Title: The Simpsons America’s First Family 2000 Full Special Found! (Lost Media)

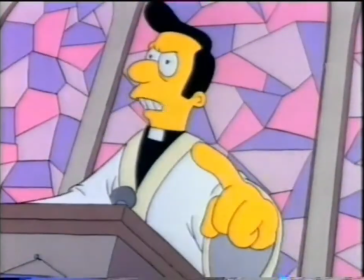My friends, the devil walks among us. I got him!
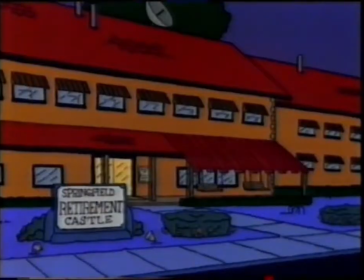A town for all generations.
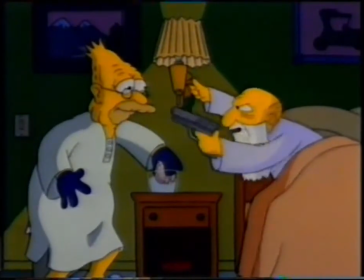Well, well. If it isn't the Tooth Fairy.
With vigilant local cops.
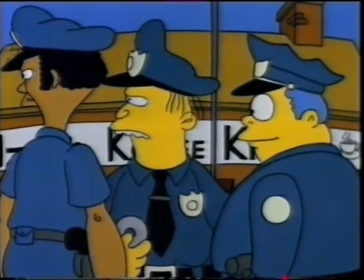Oh, isn't that cute? A baby driving a car. And look, there's a dog driving a bus.
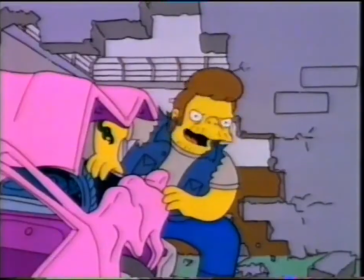And impregnable jails.
All right, time for a crime spree.
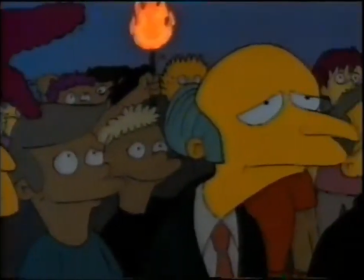Harboring a love that dare not speak its name.
I love you, Smithers. Feeling is more than neutral, sir.
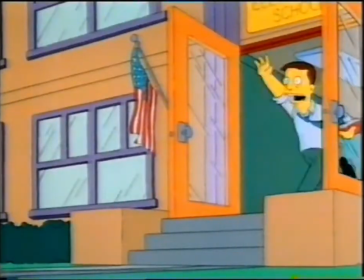Where the young are hungry for knowledge.
Wait a minute! You didn't learn how World War II ended.
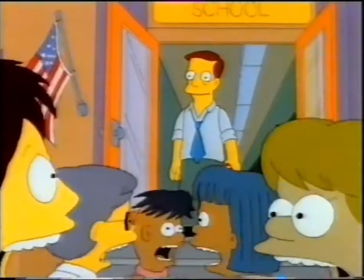We won!
The local media are fearless.
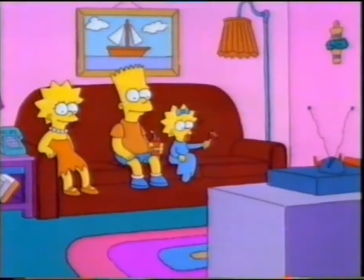Tonight on Eye on Springfield, we meet a man who's been hiccuping for 45 years.
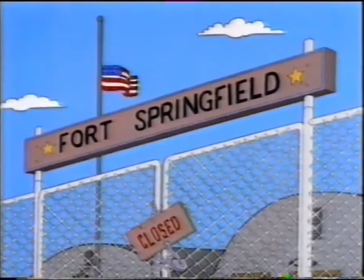Kill me. Kill me. The economic slump began last spring when the government closed Fort Springfield, devastating the city's liquor and prostitution industries.
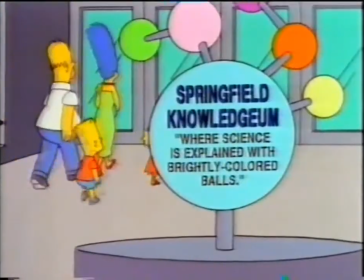A town bursting with high culture.
Will there be beer?
Friendly neighborhood grocers.
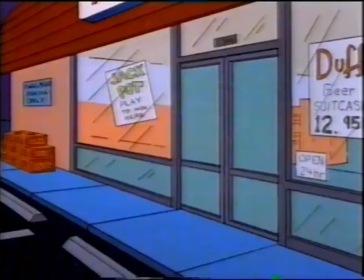Ooh, dead. This is not a library. A library.
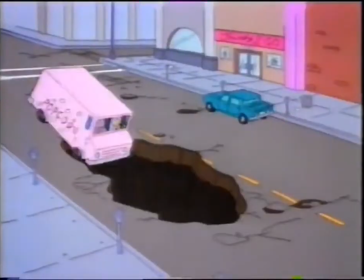This is not a quickie mart. Fast food. Oh.
A city that never sleeps.
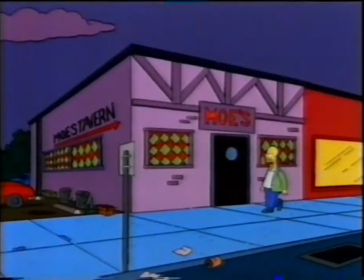Sometimes you gotta go where everybody knows your name. Hey, guys!
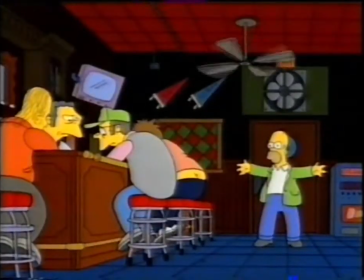In short, a whole universe and a cast of thousands.
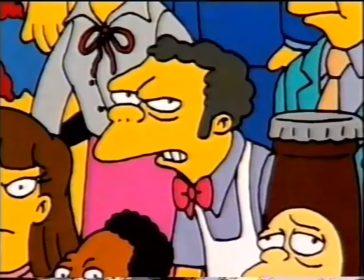I think one of the secret weapons of the show are all the secondary characters. Apu, Mo and Mo's bar, Barney the barfly, Principal Skinner, Principal Skinner's mom. The growth of the show has been partly due just to the richness of the universe, the fact that, you know, when you're watching Frasier and it's a great show, you still think it's going to be some permutation of those basic characters that they have,
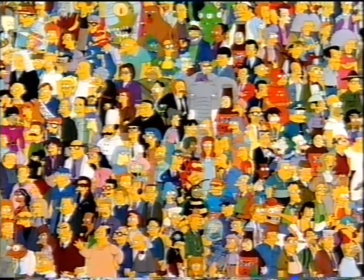where with our show you have no idea what you're going to get every week. All voiced by the same inner core of actors who play the principal characters.
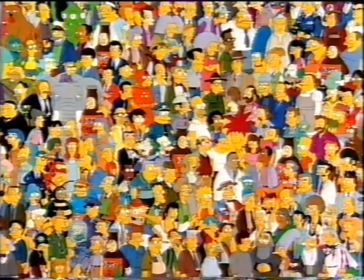The first voice I ever did was Mo the bartender, and I was doing kind of a bad Pacino impression. I was kind of talking like this, what I like this. And I did that voice for Mo, and Matt Groening actually said, we see it as more gravelly, so I just made it like this.
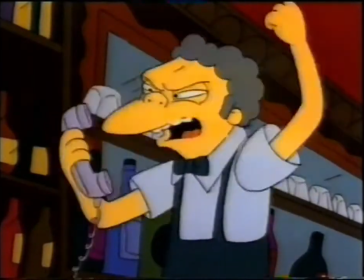When I get a hold of you, I'm going to use your head for a bucket and paint my house with your brain.
I do Krusty the Clown.
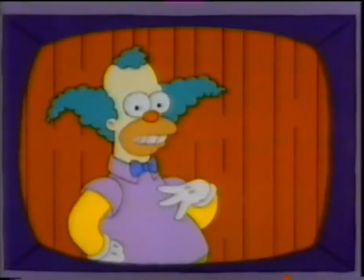Hey, kids. When I came on, they said I wouldn't last a week. And you know where those reviewers are?
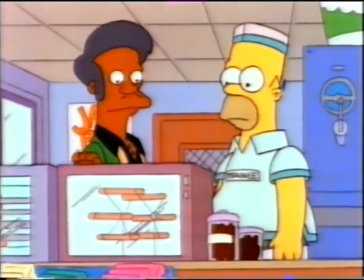All dead. These hot dogs have been here for 3 years. They are strictly ornamental.
I don't know why that voice is so funny. It's so, it's kind of lilting, and it just, for some reason, it's talking this way is very pleasing to people.
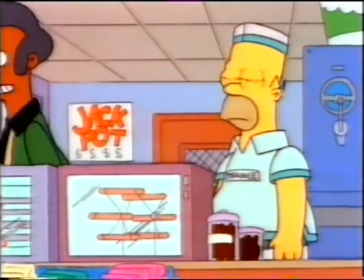I don't know why it is.
There is only one bozo who comes in and buys them. But I... Oh.
My personal favorite is Ralph Wiggum.
My cat's breath smells like cat food.
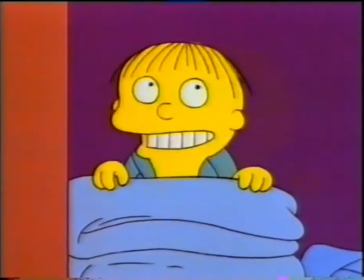I've been here 2 hours, and Bart still hasn't finded me.
And I do a Grandpa Simpson. In my day, we didn't have any. We didn't have anything.
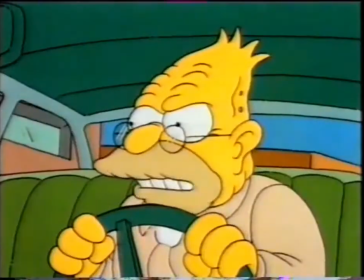Bart, is that light green? Yeah. It better be. Hey, Wiggum, come
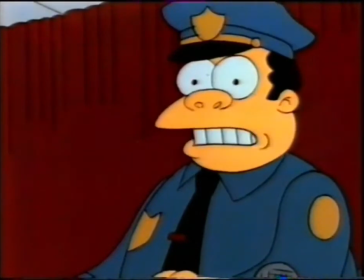Now, please, I can assure you we'll be using the most advanced scientific techniques in the field of body finding.
Wiggum, I always has to come out of the side of my mouth. I don't know why.
Why don't you come on over to my house and put your hands on the gun? Never hurts to get a second set of prints.
It's Nelson Munns.
That's my dad's shooting car.
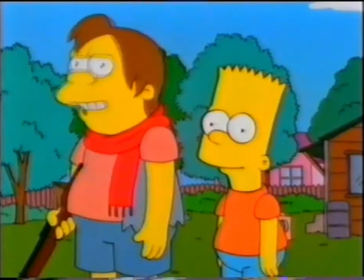Just three more payments and it's ours. Hey, what's this? A sneeze guard. Wow, it really works.
Barney Gumble.
Hey, Homer, could you lend me $5 for a beer?
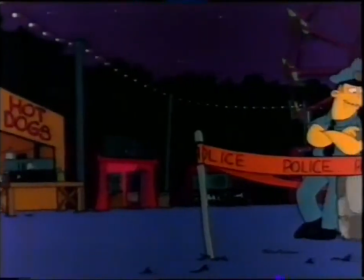Lou the cop kind of sounds like Stallone.
And Cinderella had the most beautiful gown at the ball,
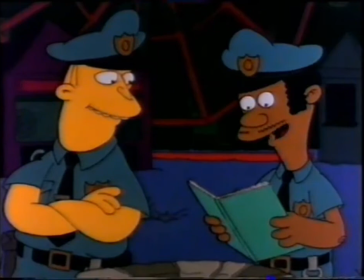with 8 satin petticoats, each more delicate than the last.
Mayor Quimby, not to be confused with anybody whose last name is Kennedy.